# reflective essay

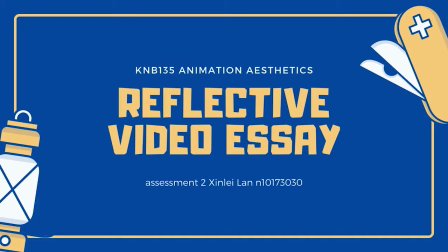[0:00]
The 12 principles of animation were first introduced by Oliver Johnston and Frank Thomas in their book The Illusion of Life, Disney Animation. They are the basis of all animations and also relevant with other different files. In this reflective essay,
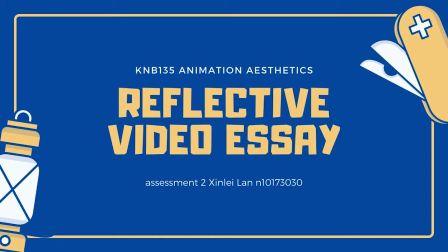[0:19]
I will be using some of the exercises that I have done to discuss how these principles apply to animation work.
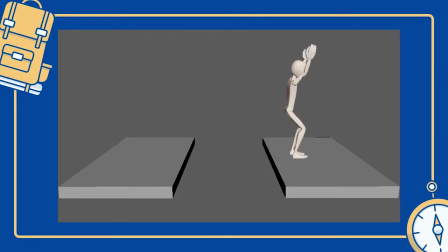[0:27]
Start with the exercise of week 9. First is the staging. Staging can be seen as the composition of scene which can direct people's attention to what is the most important thing in the scene.
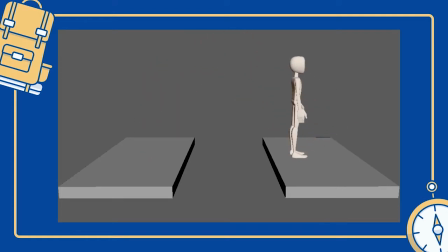[0:43]
In this exercise, the staging is quite simple because everything is being placed in the center. A gap is right in front of the characters, which can deliver a clear sense of why the character is jumping over it.
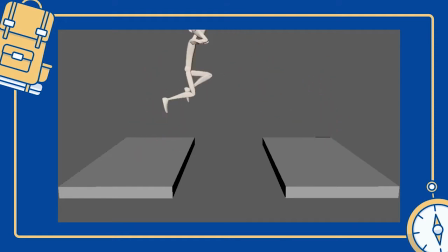[1:00]
Another principle that can be easily seen is slow in and slow out. That's the swing of this character's arm when he landed. Slow in and slow out effect will give an object more life when applied.
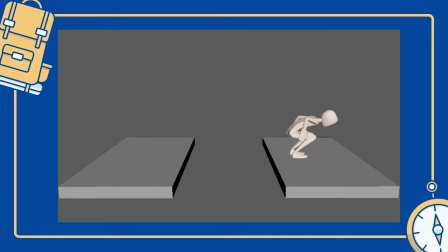[1:19]
It's just like how the vehicle starts up and stops by using time to accelerate and slow down. Anticipation helps to prepare the audience for what will be happening next.
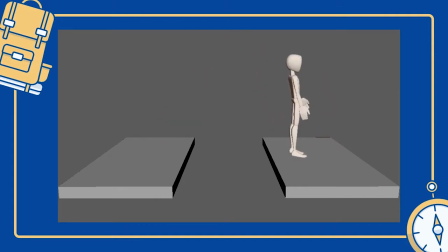[1:36]
When the character bending his knees, we know that he might going to jump. Also, timing is included in this scene. Clear timing allows people to control the speed and the reaction of characters and objects,
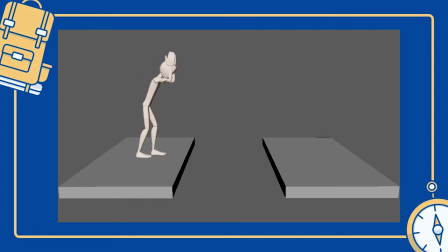[1:53]
which can make the animation more believable. For this scene, we can see that as the character standing on the ground, his movement is slower, and when he jumps up, it becomes faster.
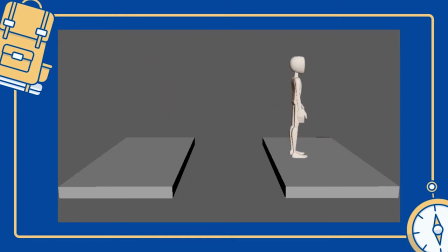[2:09]
Most natural action tends to follow up the laws of physics. Most objects follow an arc or a path when they are moving. The most obvious arcs in this scene is when he jumps up.
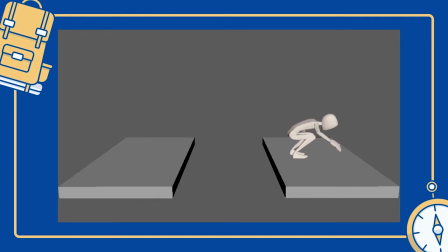[2:26]
In this jump process, it also contains squash and stretch and exaggeration. For example, at the moment the character jumps up, we can see a big stretch on his body. When he landed, his leg and body are staying still, but his arms are still swinging.
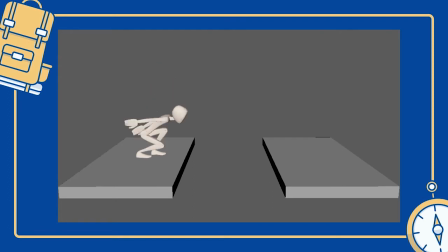[2:49]
There are two important principles to understand to make the animation flow realistically, and they are overlapping and follow through. When an object stops moving after the motion, not every part of the object will stop with the same rate.
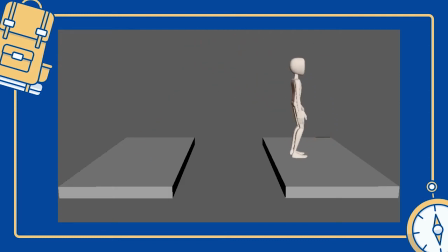[3:10]
The moving holds are some slight bit action that a character has when they are in a pose. I added a movement at the end which the character standing on tiptoe to make the character livelier.
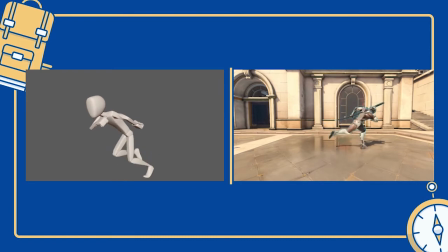[3:30]
Move to the week 12 exercise, which is a unique walking based on a video game character from Overwatch. In order to attract more viewers, the character, objects, and the world setting need to be well designed and interesting.
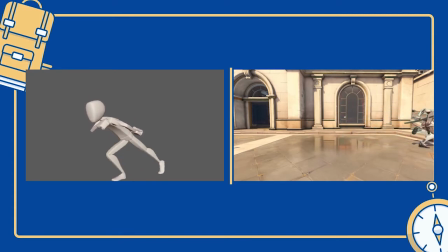[3:49]
For this one, with his unique pose, it already makes it easy to remember this character. For this one, with his unique pose, it already makes it easy to remember this character. And the last principle is secondary action.